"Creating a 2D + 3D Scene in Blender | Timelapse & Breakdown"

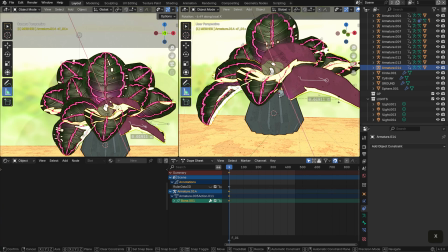[4:30]
And I really wanted the strokes to be flat on this piece,
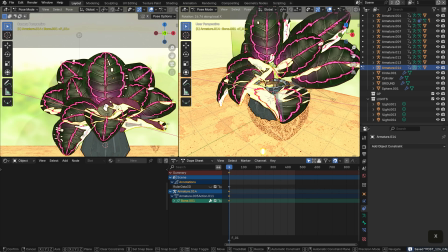[4:33]
and so I decided to work with image textures because it gave me the look I was going for.
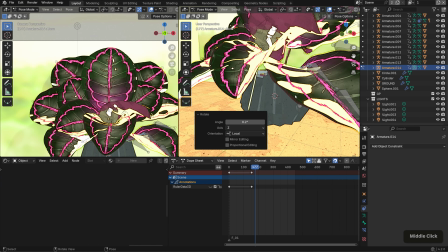[4:40]
The shader also has some sort of light effects.
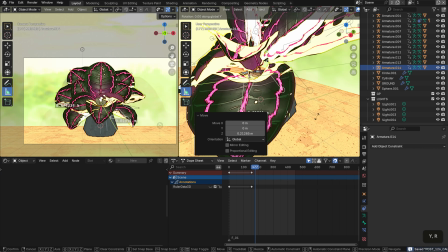[4:45]
I think it's a Fresnel in order to get kind of that shine on it.
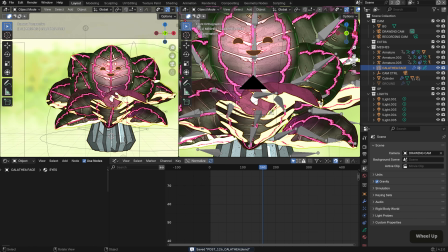[4:50]
And I also added phases to this plant.
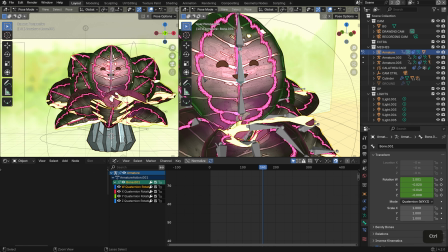[4:54]
That was kind of the whole idea, was just to kind of replicate that same concept that I had in the
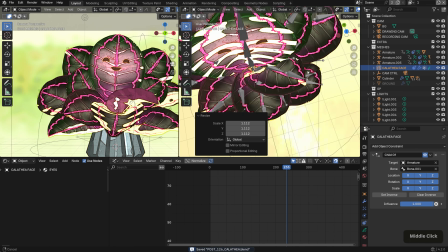[5:00]
previous piece, and then put that here. So this is a Calathea dotty.
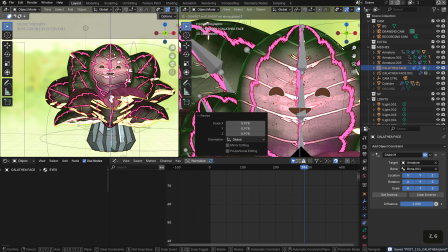[5:06]
You can easily see the texture painting, or the vertex painting actually,
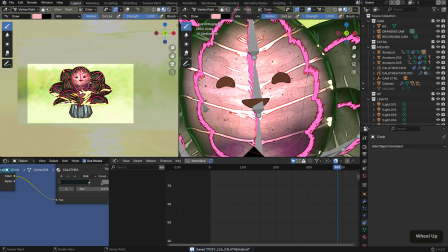[5:11]
that I'm working with here that helped me to color the meshes while also
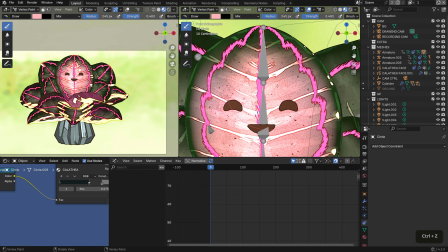[5:16]
supporting some of the image textures and that overlay texture that I talked about.
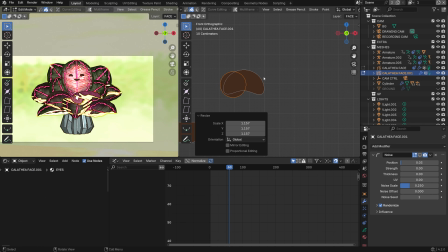[5:21]
And here I'm kind of just
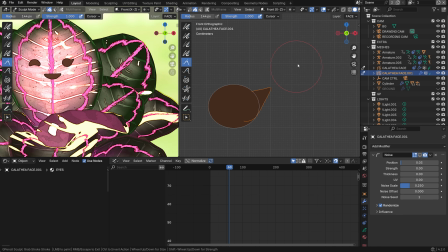[5:25]
creating some of the eyes with grease pencil, and using the sculpt tools in sculpt mode in order to adjust them.
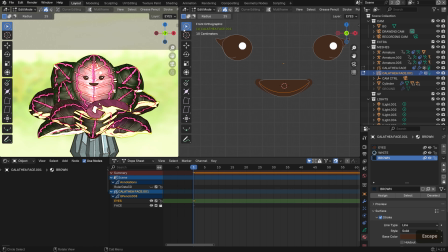[5:33]
I decided to animate the eyes just blinking. I'm not sure if I have a lot of footage of it.
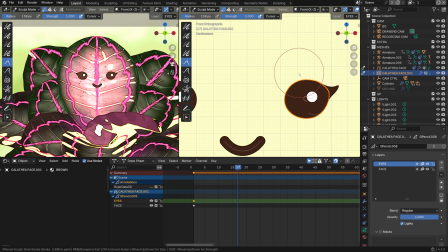[5:39]
I did cut some of it out.
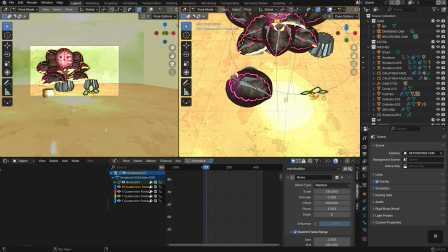[5:43]
I kind of just very similarly made it how I did it with the other pieces and with Theo.
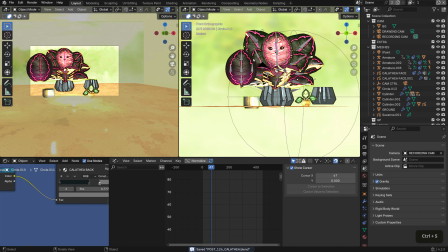[5:51]
So here I'm creating other varieties of plants.
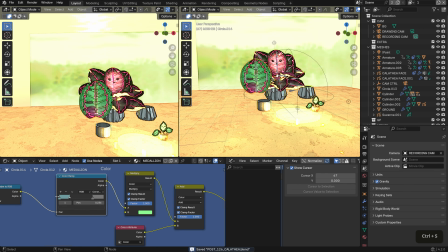[5:55]
Again, I like this plant genus because there's a lot of different colors and a lot of patterns that I could play around with.
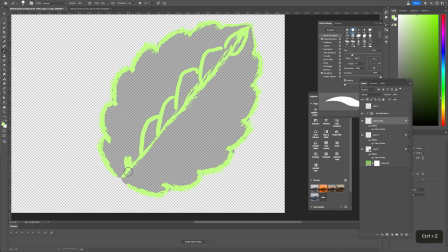[6:01]
And this was also an experiment for me to just see how detailed that I could go. So I'm just making some of those textures in Photoshop, trying to replicate what is seen on the plant,
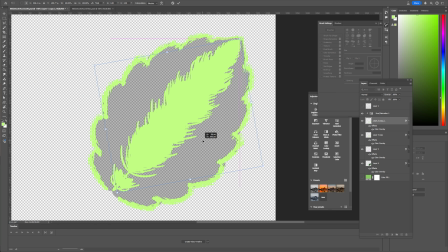[6:14]
and then using the eraser tool to fix it up. And generally, I would just rely on adding these details with grease pencil,
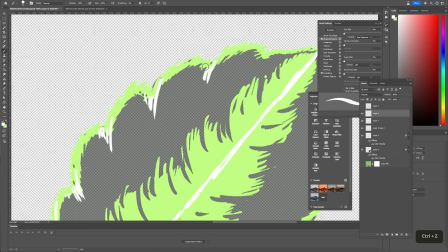[6:25]
but I really wanted to experiment more with this workflow and see if it was something that I was interested in.
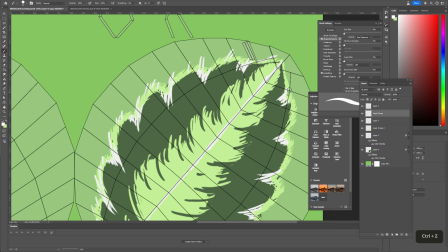[6:32]
And I think it's because I'm just so used to working in Blender and not having to switch to other programs.
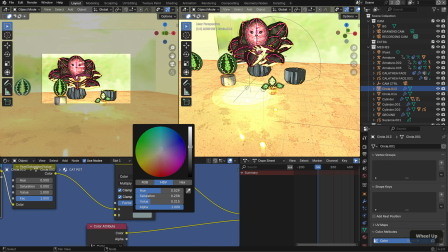[6:40]
It felt pretty seamless just going back and forth and creating the textures and then, editing stuff in Blender.
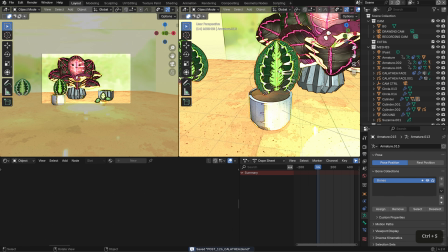[6:48]
It did take a bit of getting used to, but I enjoyed the process.
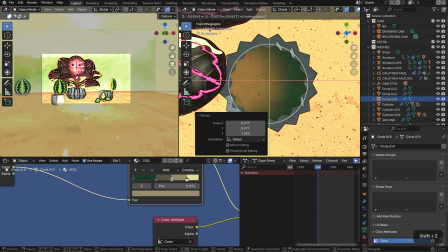[6:52]
This was also kind of a test for me to see how fast I could create a scene,
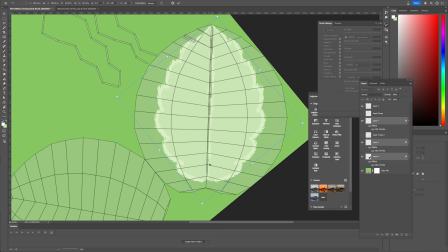[6:58]
because I did take a little bit of a break from Blender for a while. So the Monster Monstera scene was the first time that I kind of came back to it and was like, okay, I'm gonna just dive into Blender again.
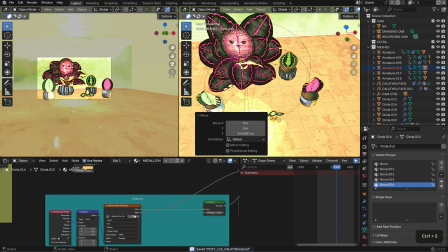[7:11]
But then I felt like it had been a pretty long time. So I took my time with that one.
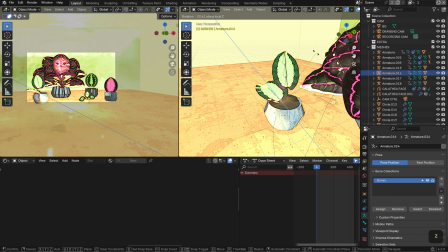[7:17]
I think that one took me a few days, but this one I really wanted to just see if I could make this in like a day.
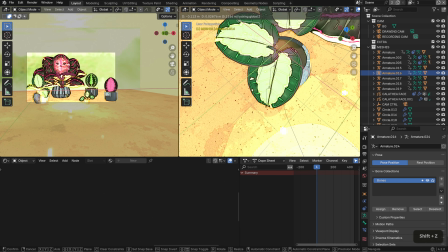[7:24]
And I was actually able to, which is nice. It was like a day and probably like a morning maybe.
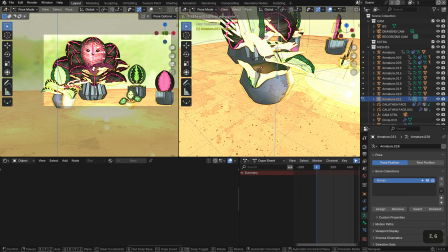[7:31]
It's because I already had kind of that workflow locked in, a lot of the assets created, and honestly, it was just fun for me to create.
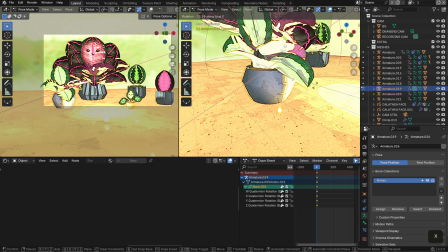[7:39]
I think that's what I really enjoyed most about it, was that this was a really fun process.
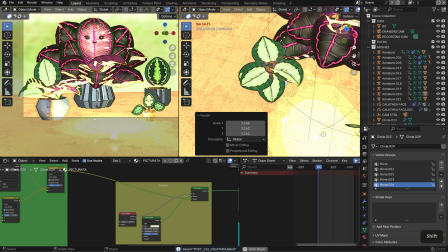[7:44]
I think I focused a lot on technique and experimenting, so this was a nice change.
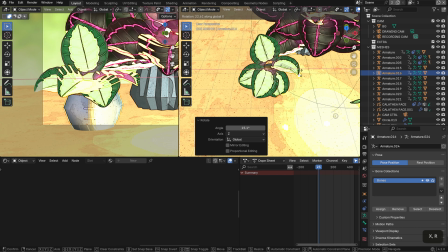[7:50]
So one thing I want to draw your attention to is that a lot of the pots, I kind of wanted to make them a bit geometric,
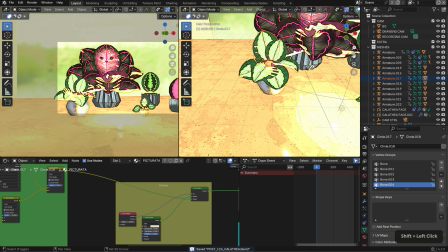[7:57]
and that was just to offset a lot of like the rounded shaped leaves here.
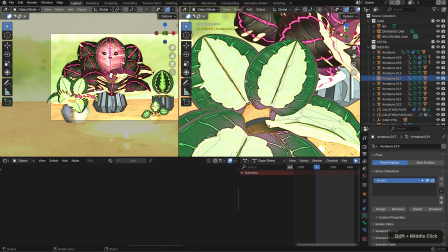[8:03]
Again, this plant has like very round, very soft edges, and I really wanted to kind of contrast that with the pots.
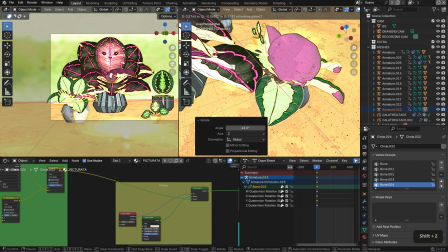[8:11]
And although it's not really a detail that you notice, I really just wanted to make sure that,
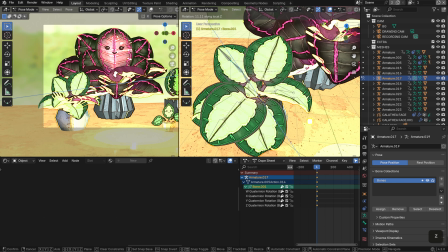[8:16]
it felt different from the previous scene that I created.
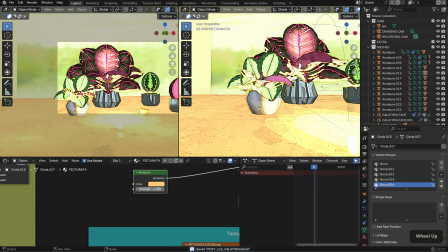[8:21]
And that was mostly in shape and in color.
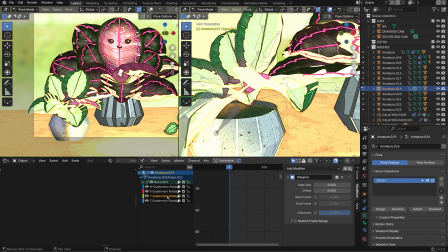[8:26]
So here I'm just editing that noise modifier again, and that's just to give it some subtle animations.
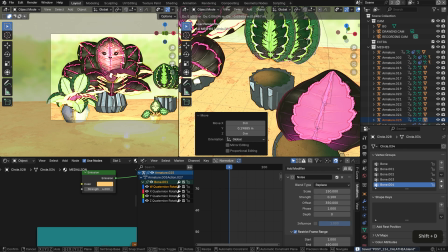[8:32]
I did end up creating, I think, about 4 different varieties of this plant,
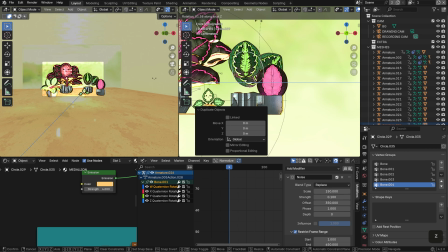[8:37]
and that was, again, just to give it some color to the scene.
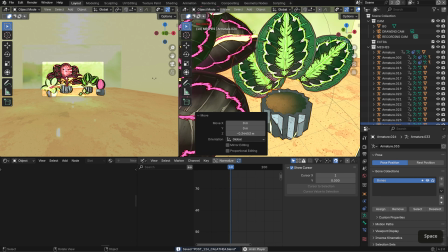[8:43]
I really wanted to bring attention to the really bright, vibrant colors of this plant.
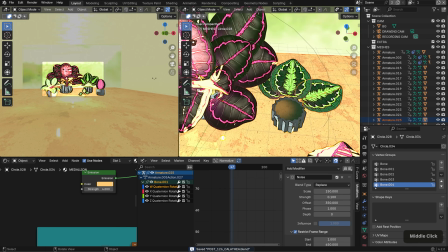[8:50]
So I'm working with a lot of maroons, deep pinks,
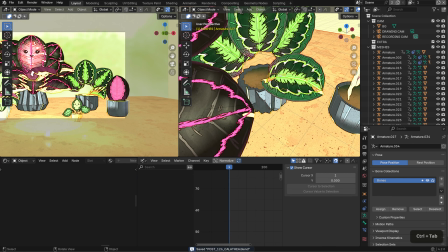[8:54]
almost blacks, but it's like a really dark green, and really patterned leaves.
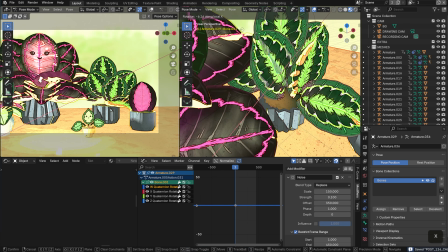[9:00]
Just wanted to make sure that I represented it here.
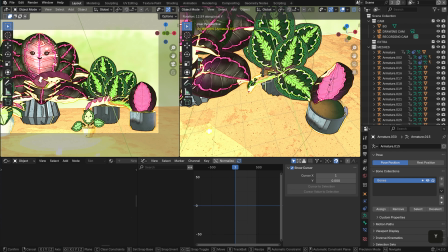[9:05]
The one thing about it is that this plant has 2 different sides.
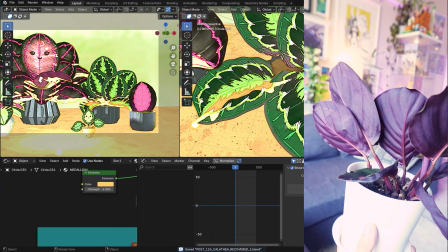[9:09]
So on one side, it is the texture of what you see in the front, but underneath it, on the back side, it's maroon.
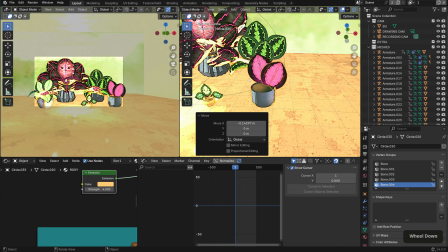[9:17]
So I wanted to make sure that I captured that. And so I painted the back side of the leaves with vertex paint,
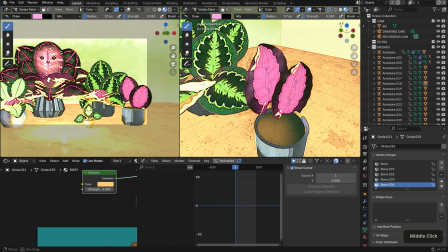[9:25]
and I was able to get a color coverage or a color that worked,
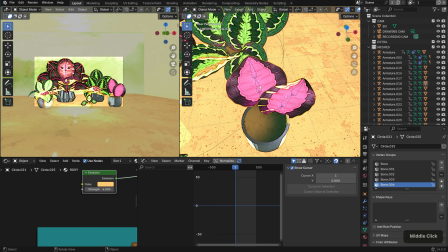[9:31]
so that when I edited those the leaf positions,
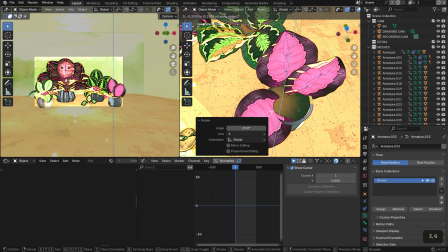[9:35]
moving their armatures in pose mode, I was able to get more dynamic poses and make it feel a lot more natural.
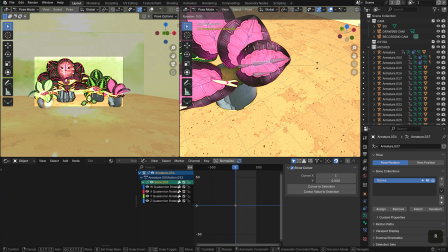[9:44]
So here I'm just kind of positioning those leaves for the last variety.
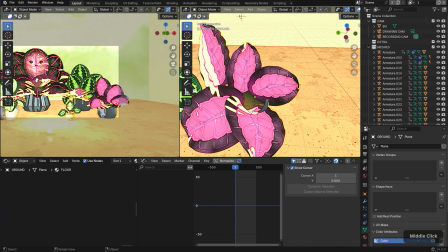[9:49]
And I'm doing that by either moving the rotation of the entire object or by adjusting the bones in pose mode.
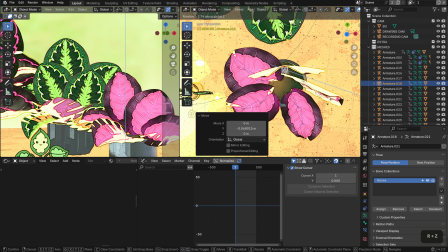[9:57]
I tried to, again, offset some of the color so it all felt pretty cohesive,
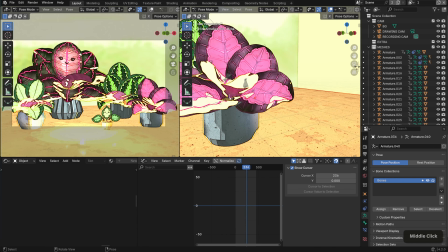[10:03]
and it didn't really feel like it was all just one mass.
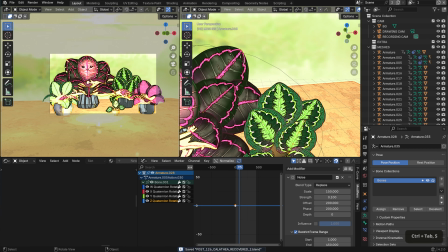[10:10]
So I just made sure to vary them by pattern and by color and by size, so there weren't any competing visual elements.
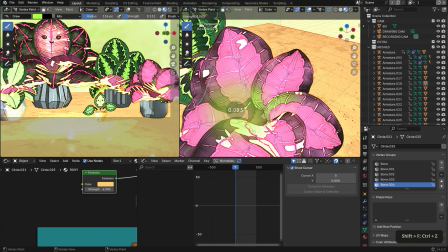[10:21]
And I went in with vertex paint on the leaves in order to give it some subtle variations.
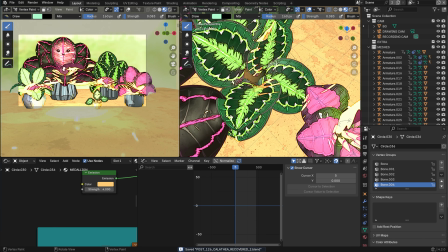[10:27]
So one thing about this shader is that I really wanted to incorporate that somehow to give subtle gradients,
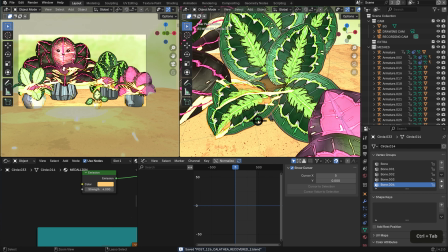[10:34]
subtle color differences in the shader. And I was able to do that with vertex paint,
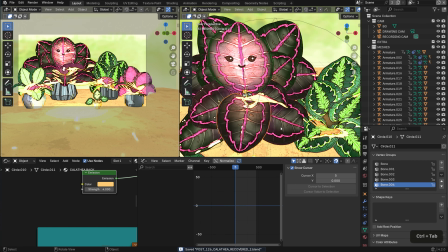[10:42]
which really added a lot of that dynamic coloring that I was going for.
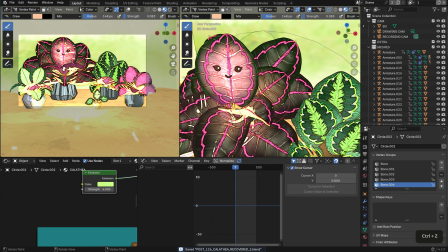[10:47]
I didn't want things just to be flat, but I wanted it to feel obviously stylized, but also colorful at the same time.
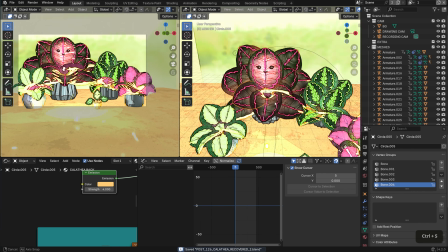[10:55]
So, not just the main colors that we're working with in the plant, but then also like some hidden blues and oranges and greens.
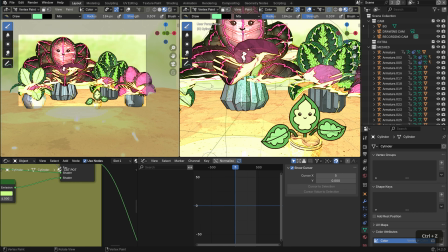[11:04]
And so I did that a lot on the pots, and I did that a lot on some of the leaves,
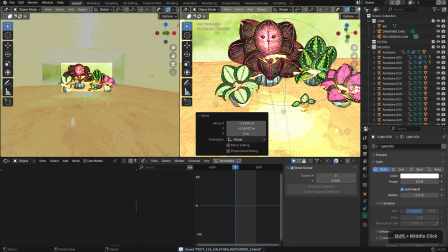[11:12]
just making sure that I could bring out some of those undertone colors to make the scene feel really vibrant.
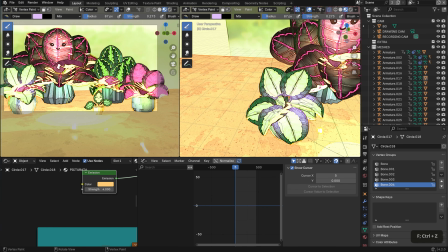[11:20]
So for that really silver plant on the left, I did kind of go a little bit more lavender with it, even though,
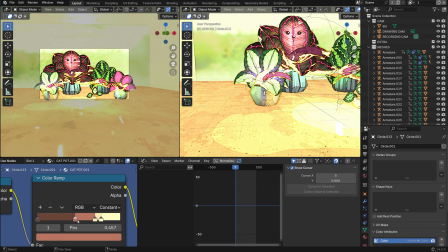[11:27]
that's not really a prominent color, but I felt like it would really contrast well with the bright hues that I had.
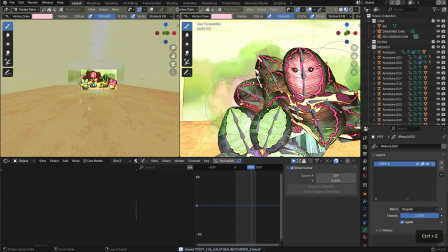[11:34]
So after working on the leaves, I then moved to working with grease pencil.
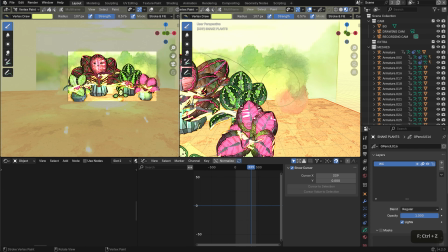[11:40]
I actually filled the scene up with the grease pencil strokes using those different brushes.
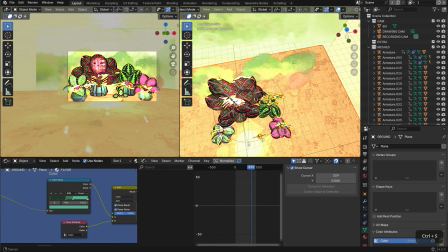[11:47]
And again, what makes grease pencil really versatile is that it's capable of blending mode.
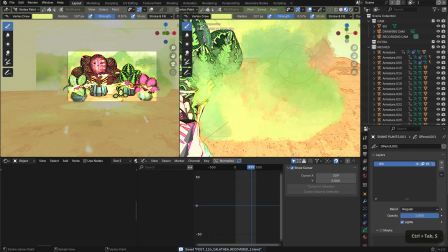[11:51]
So here I kind of just went with the default grease pencil brushes that you can download in the Grease Pencil Tools add-on.
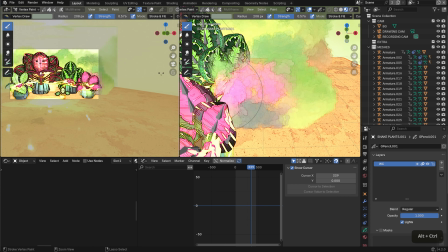[11:58]
And I used vertex color in order to change the color,
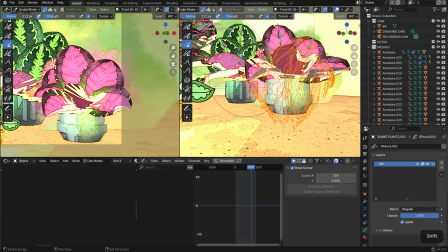[12:02]
but then also used blending modes in order to make it feel more like a texture overlaid on top of these meshes.
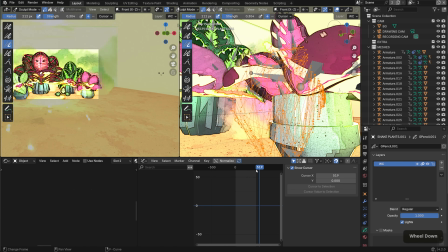[12:10]
And that was able to give me a texture not only for the background,
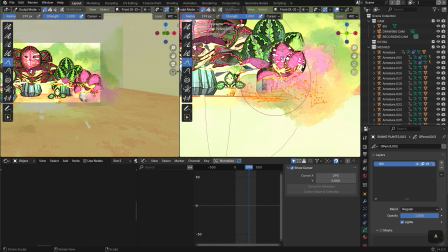[12:14]
but also, make it feel a little bit more 2D, almost like a painting.
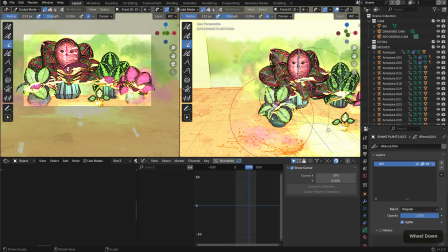[12:20]
But obviously, I'm just trying to go for something stylized, and I'm not trying to go for something exactly like a painting,
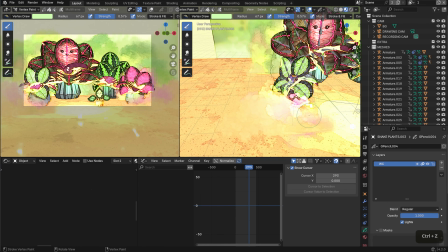[12:27]
but I really like being able to have loose effects around because it just adds a lot more to the scene.